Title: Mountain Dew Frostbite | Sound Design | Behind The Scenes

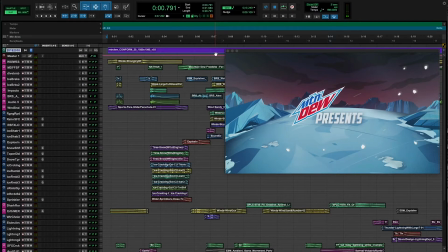5s
Raul from Animal Music here. We're going to do a little bit of a deep dive into the sound design behind Mountain Dew Frostbite. This was a really fun project that we got to do with the team over at Think Motive. Let's check it out.
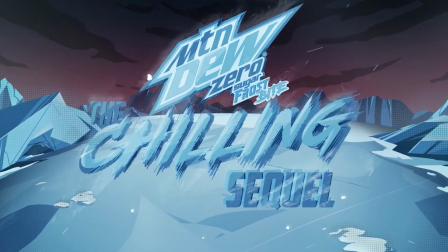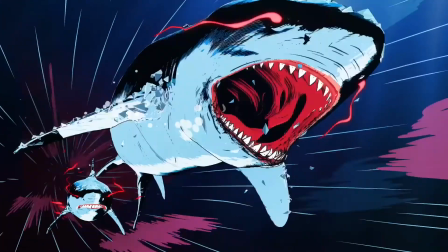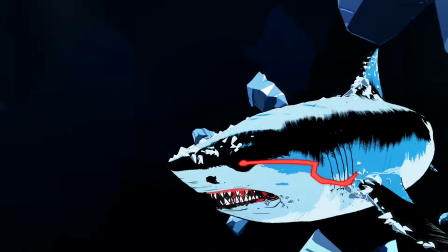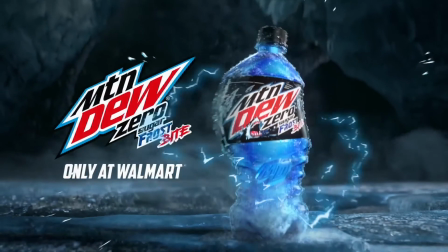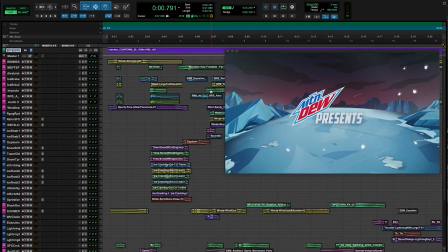38s
That's obviously the project without any music, just sound design. And so the goal here was, how do we make these already badass looking sharks truly sound badass? Now, obviously, we don't have sharks on hand to just record. It's not a thing.
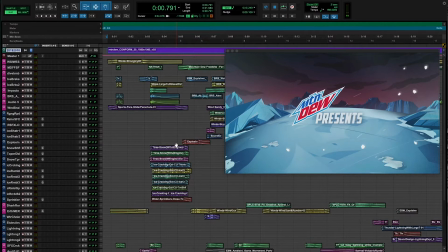52s
So we had to kind of design this using a bunch of different elements, different sounds from different sound libraries, and using maybe certain sounds you wouldn't expect to use in combination. A big part of what we were going for here with the team was to make everything sound really icy and crunchy.
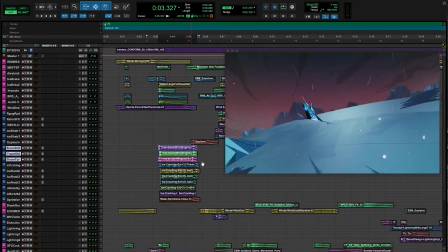68s
So it's a lot of those elements, specifically when we have this kind of fin cutting through, just some of those ice cracking elements.
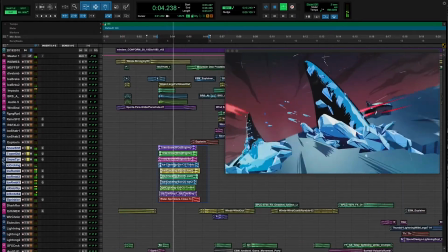76s
Got a little bit of wind in there. So we wanted it to sound really, really crunchy and heavy.
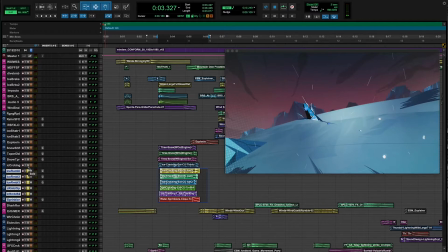83s
And you do that by adding crunchy higher end elements and a bit of the lower end rumble. To give a sense of the speed, we also added some of these kind of like wind elements, make it very frosty.
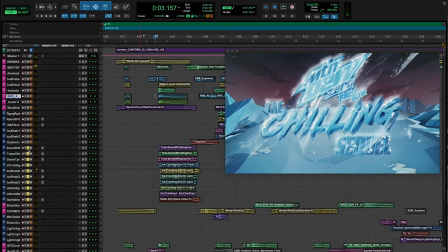98s
Now on top of that, we also have the sound of the actual sharks breaching here.
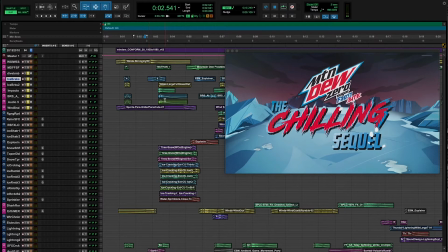106s
We wanted to be careful here to not get too bright with the sound. We didn't want it to sound like glass breaking, but you can actually hear a little bit of that glass sound, which by itself sounds pretty extreme, but when you combine it with everything,
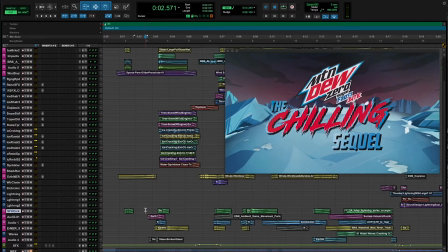122s
it gives you a sensation of a bit of a cracking here. We have a little bit more of this low end kind of stuff here. Put it all together.
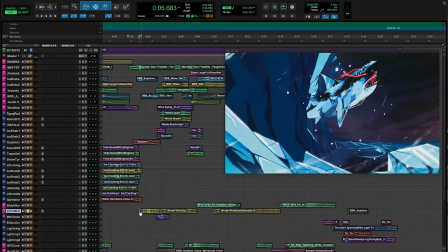134s
You know, I don't think sharks actually sound like this, but we wanted to make them sound really mean and big and angry.
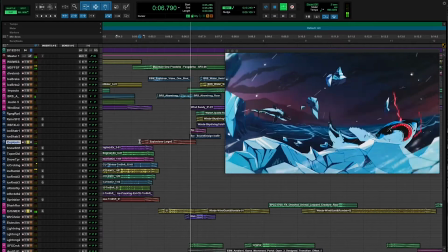140s
We have a bit of a lion roar here, mixed with like a big... Yeah, that's like actually a big fiery explosion during the breach there.
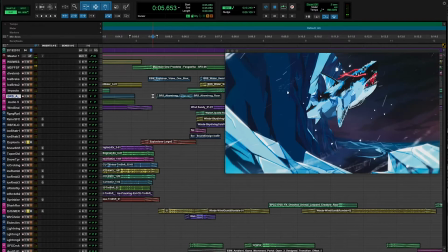149s
We wanted to give it very violent sort of movement coming out of that iceberg.
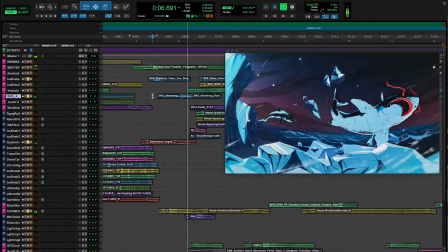153s
We have another. It's a big, that's kind of like a Bigfoot sort of roar.
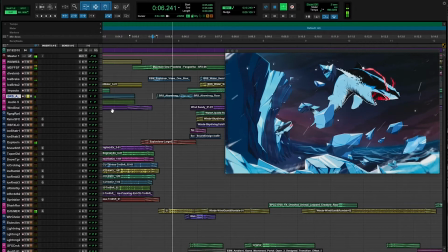161s
And again, by itself, it doesn't sound all that angry, but when you put it in with that lion roar,
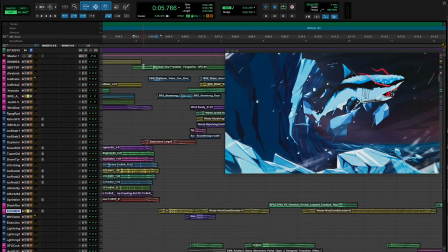169s
it gives it that low end and really makes it sound big and aggressive. Again, big ice chunk.
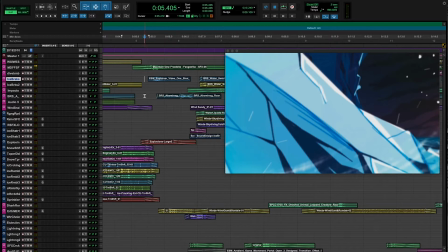178s
It's when you really combine everything that it really sounds big and fierce.
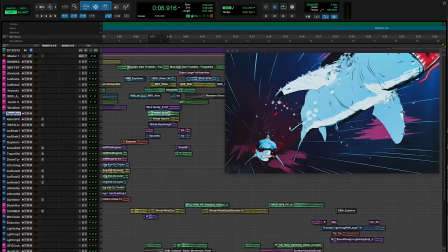187s
So an interesting thing here is we really wanted to make that kind of movement here, like the fin movement, feel like it was really sloshing around that water.
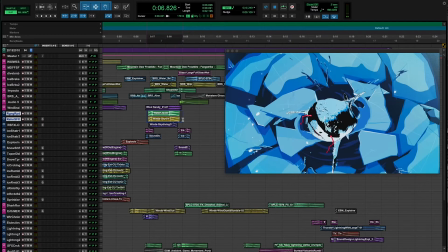195s
So we'd use this kind of like,
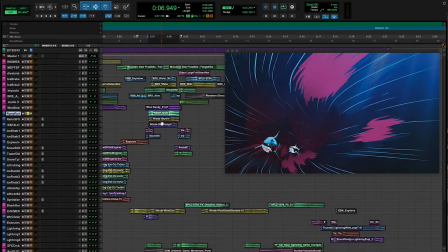199s
it's actually the sound I believe of just like a river just streaming, and it's an aggressive like whitewater rapid sort of thing. Then you add a little bit of wind. Obviously we don't have wind underwater, but when you all combine it, you're not hearing wind, you're just hearing this kind of like rushing sort of sound.
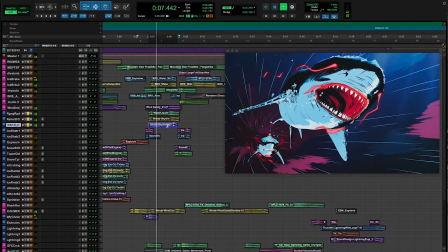217s
Then in combination with all the water and stuff really sounds like we're really punching through.
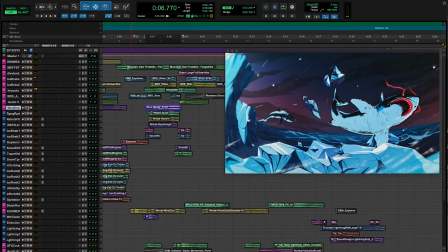225s
We have this weird sort of rumbling reverser sound here.
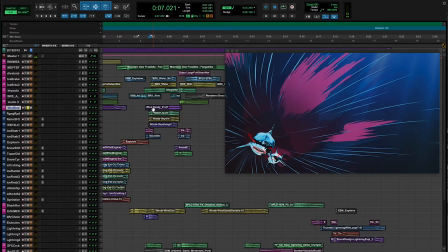232s
I believe it's like a diesel truck engine turning off, and then we reverse that sound so that it feels like a bit of a ramp up.
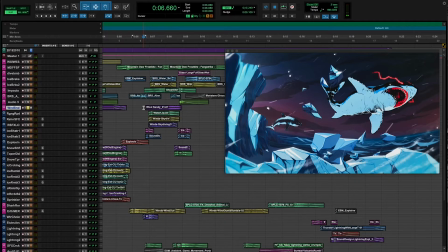238s
It's a super kind of like sci-fi sort of sound,
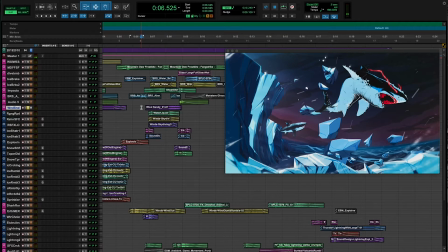243s
and it's tucked in there, but it gives you that sense of something big approaching.
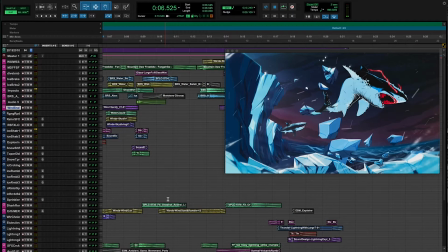252s
Another breach and another big roar from our shark main character here.
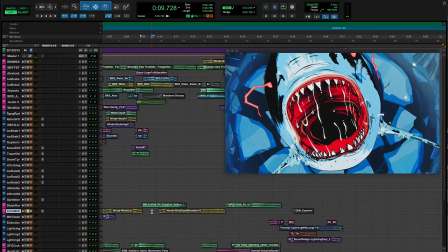261s
Again, more wind here, something you don't hear underwater, but we cut a lot of the high-end stuff on this particular wind sample,
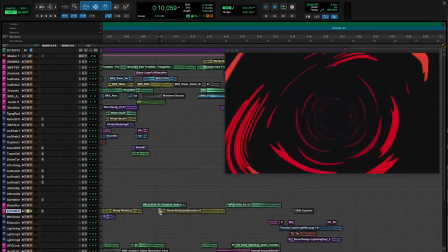268s
and you kind of get the sensation of going into like that tunnel before we reveal our pack of sharks on the other side.
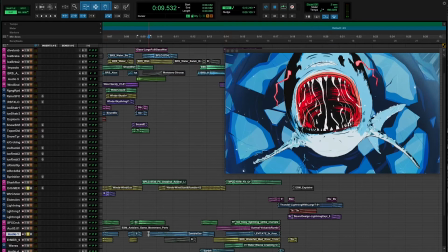276s
Bit of a zombie sort of like groan there with a ton of reverb, sort of drowned out. Gives you like this kind of creepy transition there. It's all about combining all of these elements to create something that doesn't exist.
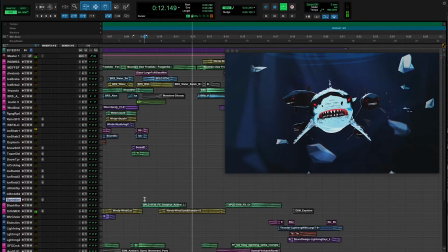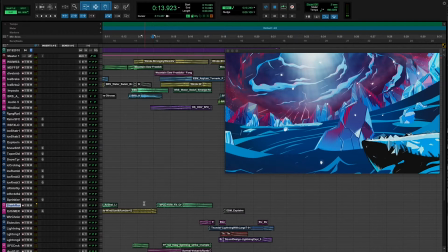297s
This last section is our big storm here. So we wanted it to sound really aggressive, lots of sloshing here.
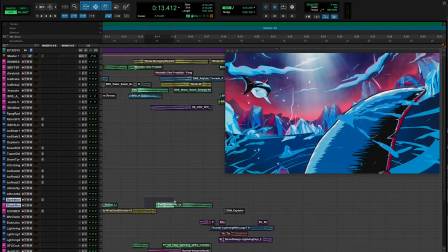304s
The water's turning into a bit of a whirlpool. We have thunder in the background.
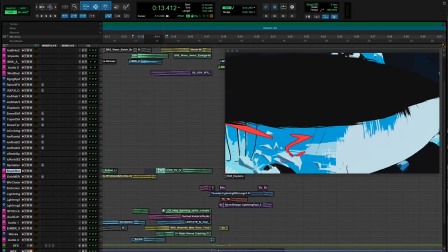309s
It's getting really aggressive. You got the sharks all hopping around. So here we have, you know, obviously a bit of lightning, a bit of a storm.
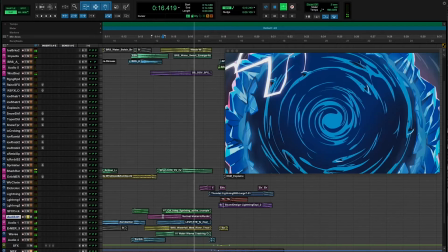317s
We have a bit of a volcano sort of rumble here. You'll see that they're all ramping up.
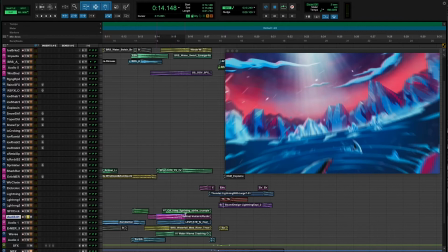322s
So we wanted to give that sensation of, again, ramping up, ramping up. It's all about big hits.
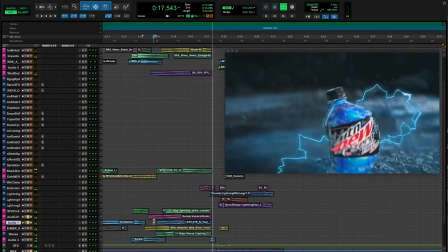328s
Let's see what else we have here. A bit of a riser. And it's all leading up to, you know, hinting at the fact it's all being contained.
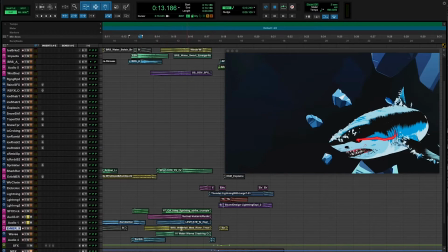336s
All this chaos is being contained in this little bottle. You'll see here we have a built kind of like this big cluster of sounds that are all fading in.
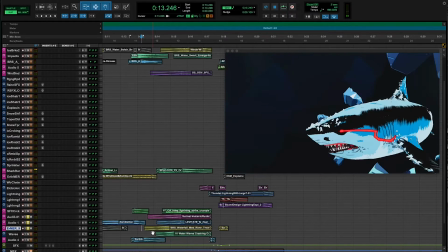345s
For waterfall sound, giving a little bit more of that sloshing.
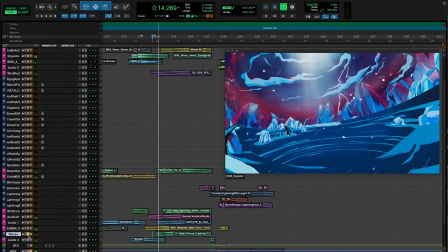351s
More waves crashing. If you hear that by itself, it just sounds like a windy day at the beach.
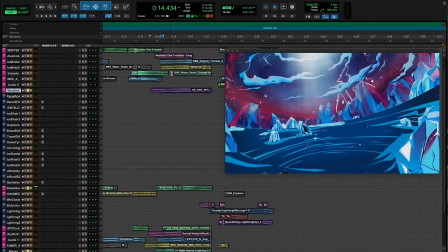358s
Or thunder here. More storms. More aggressive.
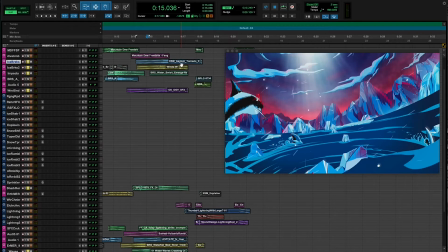368s
We put a little bit of reverb there so that, you know, it doesn't just cut out completely and feel awkward.
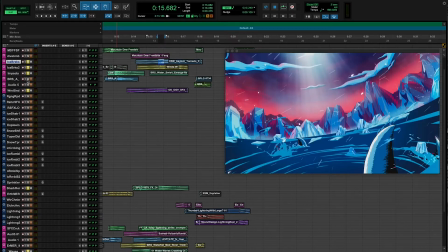373s
But it was really fun trying to find the sweet spot so that you get that sensation of all being sucked into this bottle.
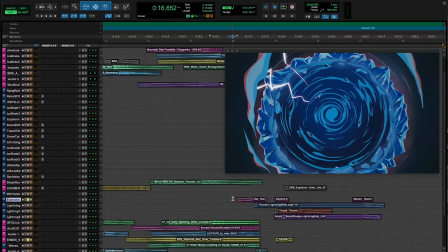381s
You obviously got your little static shocks here. You have a few little electric arcs to kind of work with this animation.
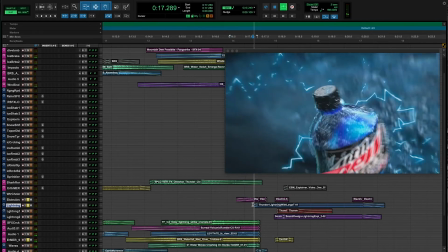390s
Another big lightning right here.
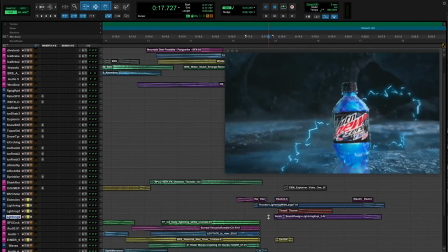395s
And one more. So you put it all together, and generally we have what we call sound design.
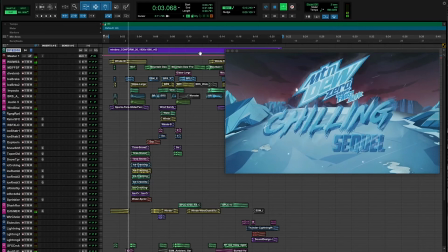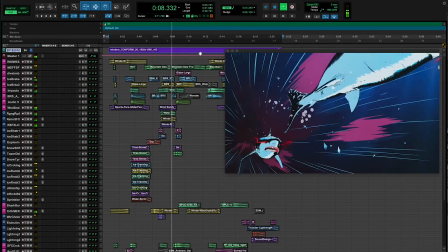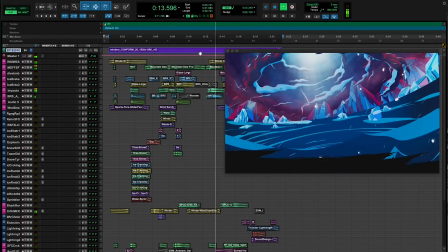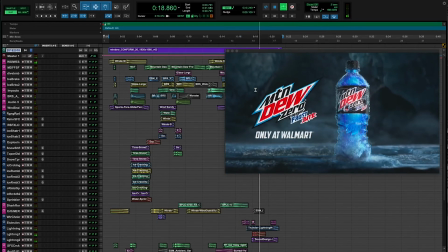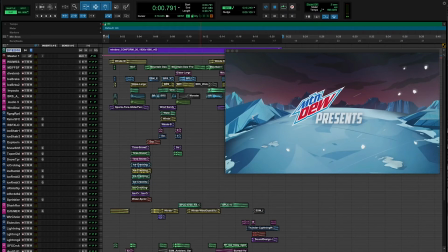426s
Huge shout out to the team over at Think Motive. They really helped push this spot to another level. They really wanted to go hard on the sound design, and I'm glad we did because it turned out really awesome. So thanks for watching. Hopefully you found this interesting, learned a thing or two.